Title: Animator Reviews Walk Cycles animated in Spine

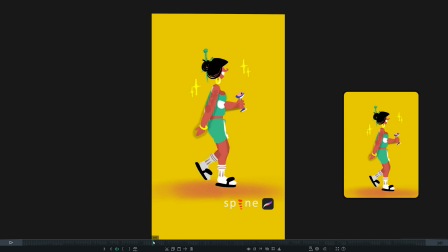(9:10)
i think this helps you to show the weight more that she's scrubbing
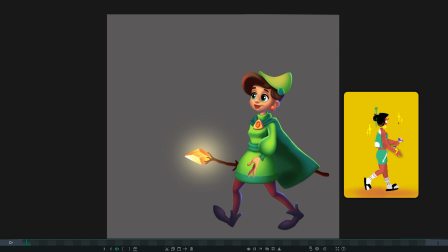(9:15)
the the ground let's move forward with benya if you look at this
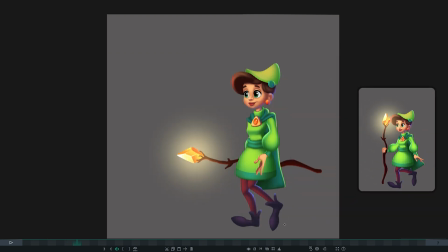(9:21)
character at any frame you will see that it was designed having something in mind for example this is a wizard it's a girl i can see and she's holding a staff staff is long enough and most likely she will walk
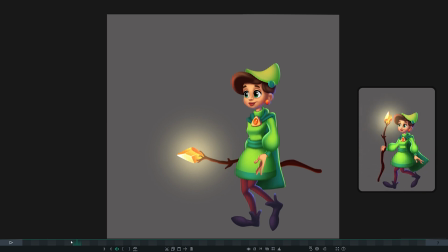(9:37)
with that staff and not swing left and right that's the major issue yeah she
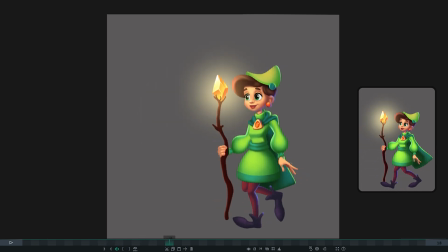(9:41)
is wise and she would not just swing her arm left and right like that she would
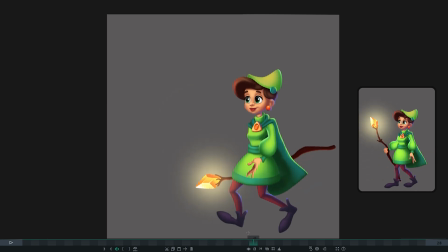(9:46)
maintain it very calm what i see here is this is very weird pose for the arm especially fingers are complementing that weird pose you don't need to attract attention with this arm but right now it
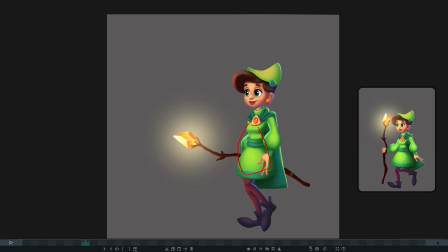(10:00)
really just does a little bit extra movement when it comes to front of the character about the stuff i already mentioned you should make it walk on
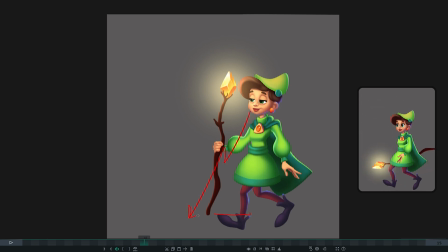(10:09)
the ground it places then travels on the ground it picks up and places and travels on the ground up and down is good with the legs I can see how she plants her heel on the ground and then leans on that leg I can see the bending happening here but the problem is
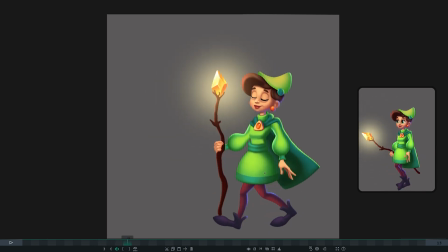(10:26)
here is that I don't see her leg actually getting straight so this gives you a little bit weaker pause weaker walk she is young wizard excited to do some magic she needs to go gracefully saving her energy but still
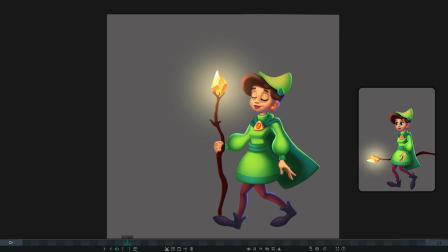(10:43)
has some kind of song in her body like some kind of singing right now I see a teenager just dressed up as an adult and tries to walk like an adult and doing some comical walk or something it's not a good
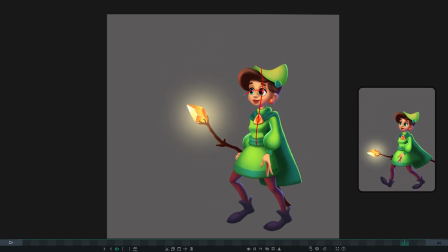(11:00)
walk and the swinging of the head is actually contributing to
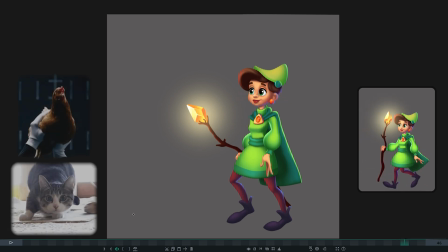(11:05)
that a lot in a bad way as I said all the animals always try
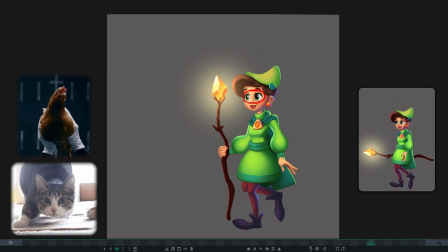(11:11)
to keep this portion static i'm not talking about the
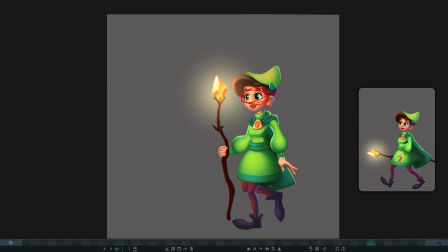(11:16)
pupils but this portion of the head to look where you walk and to not get
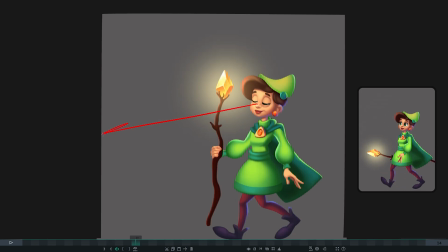(11:22)
dizzy or something she's not looking where she's going she just looks forward and her eye line constantly changing this is not something you would do another thing this
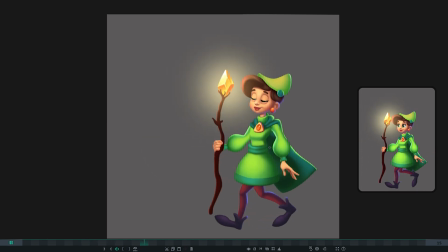(11:34)
skirt this dress is really not looking great i don't
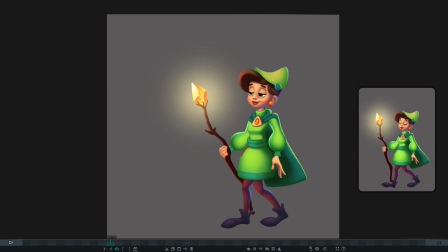(11:40)
know how you would improve that but clearly right now it looks made from very thick material this is not fully your fault i think because designer also contributed here by rendering it in a simple way just simple gradient and let's talk about cape
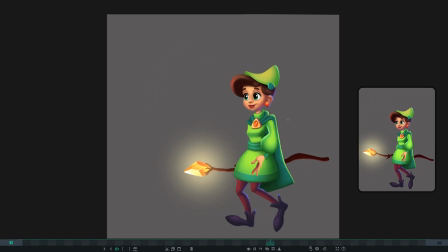(11:57)
it is doing too much stuff it's not a main actor here you need to remember that
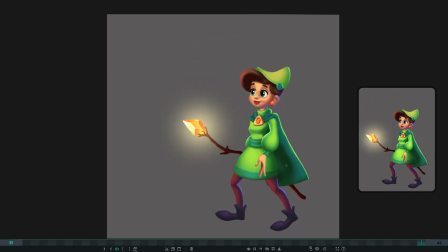(12:02)
so it swings too much there without any reason and it is
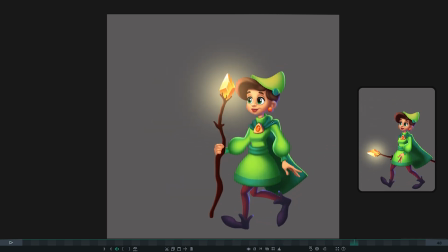(12:07)
not good if it was good enough I would say okay that's great we are
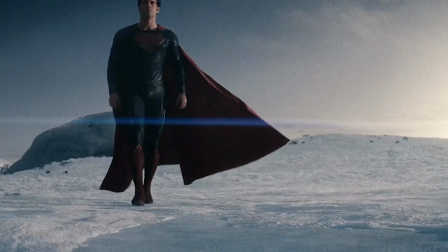(12:12)
featuring it to show how beautiful the cape is but it
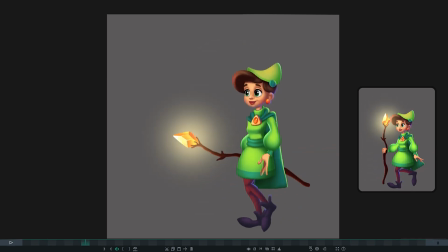(12:18)
is not good it looks like a thick paper material or something like made from
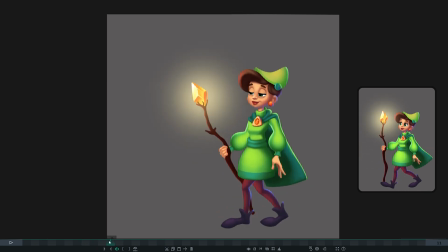(12:22)
play-doh or and it breaks a perspective i'm not an artist myself as i don't know how to draw but clearly starting from this
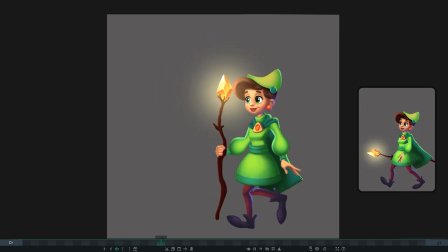(12:31)
it goes down in a weird way this is not a perspective it would show on this cape instead i would see something the opposite maybe something like this if you add some bones here and add some bones here
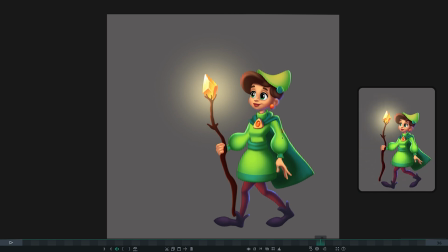(12:45)
it doesn't mean that you need to rotate them you can also move them up and down and scale them
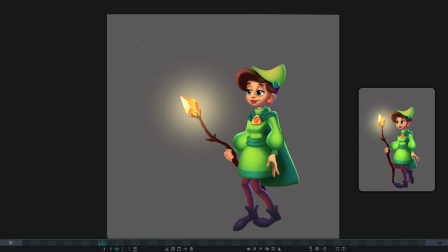(12:52)
just to mimic all that perspective it's really not the start or end keyframes or maybe in the middle you need to take care of sometimes you really need to intervene and control some poses here manually add some frames
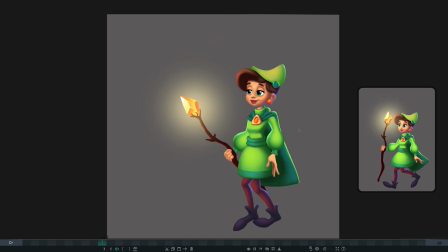(13:08)
here and there to make it look nice it's your animation it's not like you